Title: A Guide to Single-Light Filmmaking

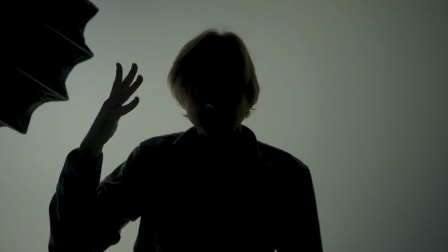(4:08)
Okay, so now in this style, I am actually lighting the background instead of me, and what this does is it creates kind of a mystery.
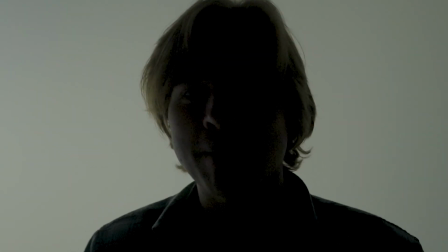(4:15)
Who is this guy? Maybe I have a voice box on him. They're hiding my identity.
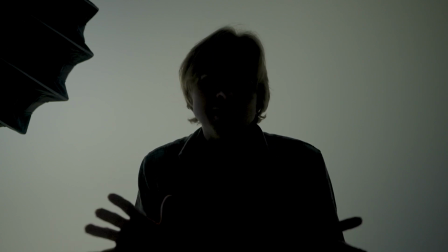(4:19)
I've never really actually used this lighting technique a lot, just because there just haven't been a lot of circumstances for me to utilize it.
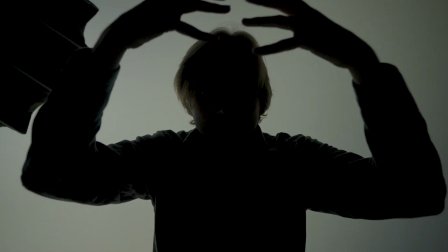(4:27)
Now, I have definitely lit up the backgrounds before, as well as me or someone who is the actual subject of the video,
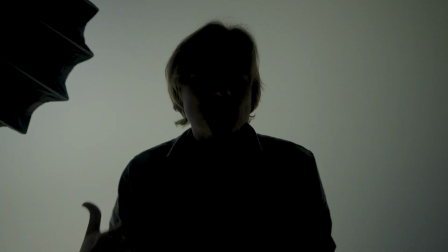(4:34)
but in this situation, it's pretty rare that you would ever use something like this,
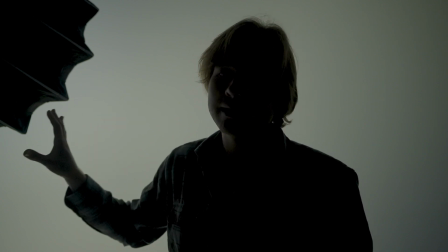(4:37)
although this is a technique that you would employ a lot if you had more than one light source to work with.
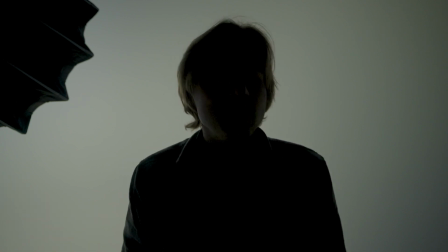(4:43)
Not as drastic as the previous light source where we had it actually on the ground.
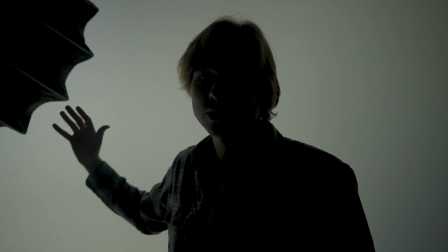(4:47)
In this case, we actually have the light source bouncing off the wall and almost bouncing back to us.
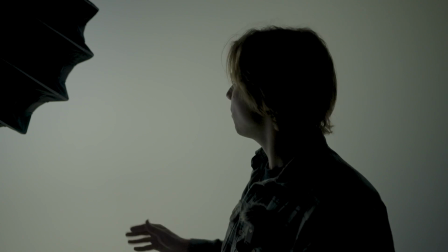(4:52)
It's almost almost like Cove lighting in a way, because this is a wraparound wall.
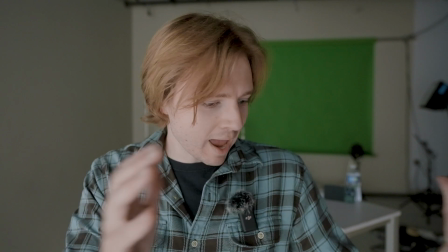(4:57)
And so now we've literally just done nothing but move the camera, and we kind of increased and decreased the light intensity.
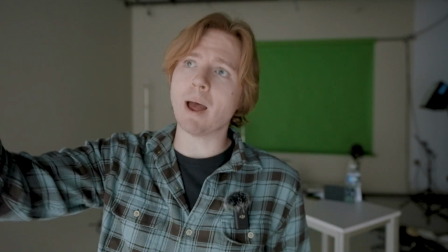(5:04)
We took off the ND filter off my camera. And so what we're doing here is we're actually bouncing light off of this wraparound wall back onto my face.
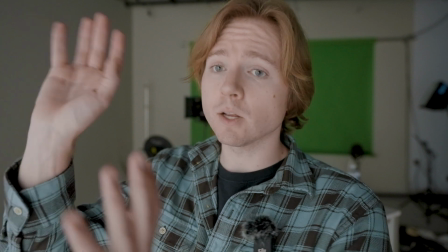(5:12)
Now this light, it does have the softbox on. It's also bouncing off the white of the wall.
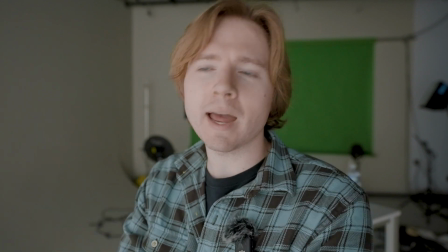(5:17)
And what it's doing is it's almost diluting that light and having it bounce back at me.
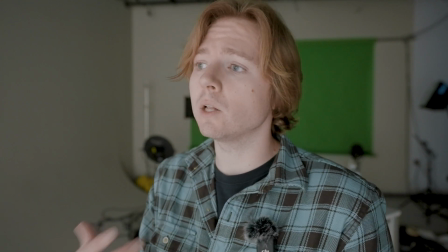(5:22)
And essentially what this is doing is it's causing the light to look a little bit more natural.
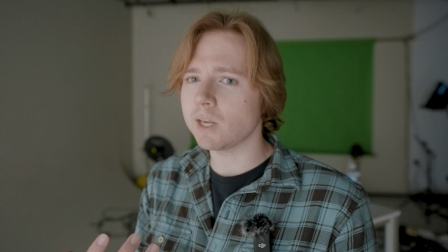(5:28)
It looks more so like this is actually something that you would see in a living room or in real life somewhere.
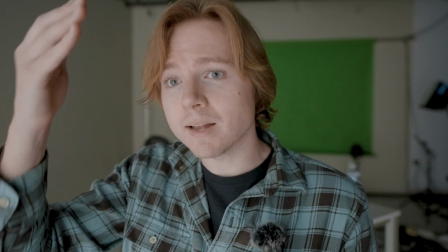(5:35)
And it's supposed to mimic that light source to where it's still soft and makes you look good, and it's still cinematic.
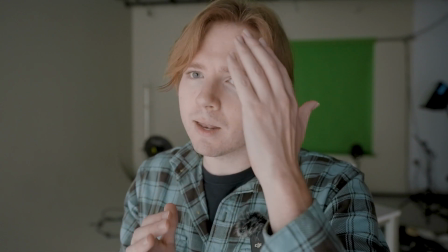(5:42)
You can still see the skin tones here, but it still adds that kind of shadow on your face, that little wrap around.
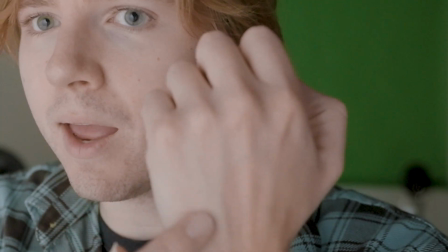(5:49)
It's ever so slight. You can also see it on my hands with maybe like my veins a little bit here.
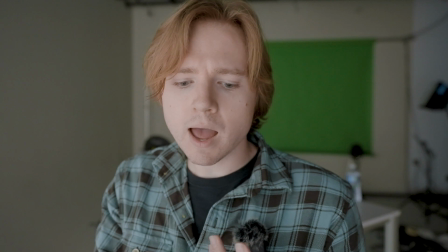(5:53)
It's just very shadowy, very soft, very diffused lighting, lots of bouncing sources.
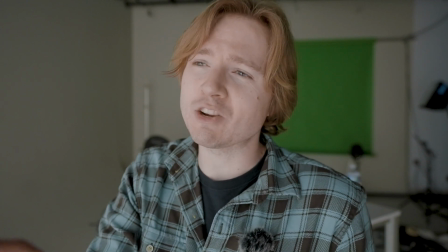(6:02)
A lot of movies have been utilizing this light, and I feel like they're always doing it incorrectly, or they're messing up the exposure in some weird way.
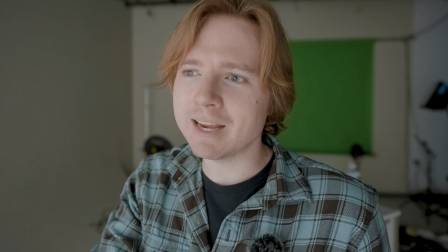(6:10)
They just don't know the right exposure techniques with this kind of wraparound lighting.
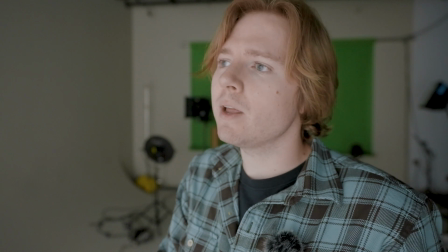(6:16)
Maybe I'm also doing it incorrectly here, but I just feel like a lot of movies, they are aiming for this, and it does look good.
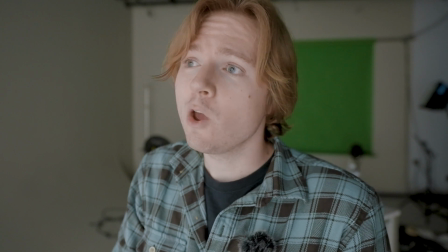(6:22)
I just wish that like a lot of the movies that use this technique would brighten up their image just a smidge.
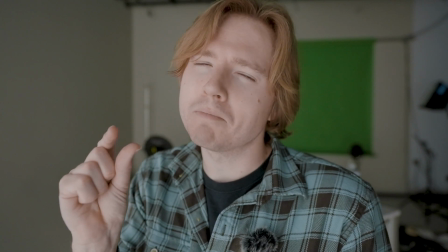(6:28)
I think that'd be pretty nice.
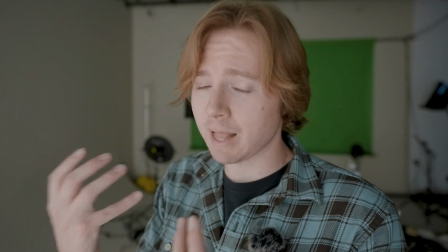(6:29)
Which if you're ever watching any of my movie reviews and I refer to any lighting being really, really good or anything like that,
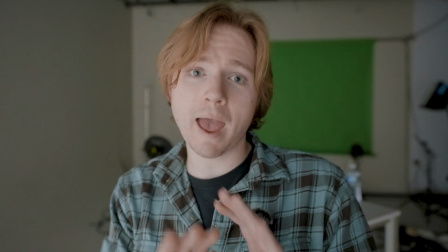(6:37)
I'm more in line focusing especially with everything that's being presented in this video,
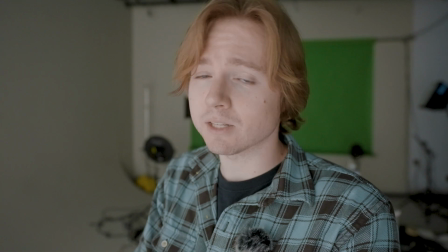(6:43)
in this kind of lighting and the exposure levels, the brightness, the color saturation, how just lighting is working.
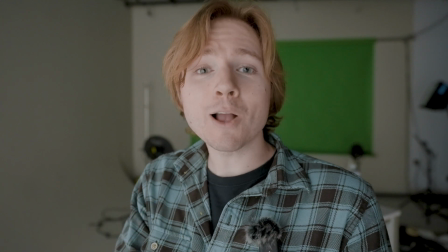(6:49)
And yeah, so that's what I mean when I talk about that in some of my movie reviews on my channel. Thank you so much for watching today's video. I know this video is a little out there, a little bit new, but yeah, in my journey to becoming a better filmmaker, I feel like this is going to be a part of the process, and I want to do some more videos like this teaching people how to do some more filmmaking techniques, maybe work on some shorts, some more fun, just, you know, overall filmmaking related topics. If you guys enjoyed today's video, be sure to leave a like down below. Comment, did you guys learn anything new, or what kind of video do you want to see next in terms of filmmaking, whether it's editing, camera work, etc. Let me know, again, in the comments down below. And if you guys are interested in watching some more videos, be sure to click somewhere on the screen or hit subscribe with the notification bell, and stay up to date with some of the latest videos, movie reviews that I come out with. Otherwise, yeah, my name's Austin, and I'll see you guys in the next one. Take care.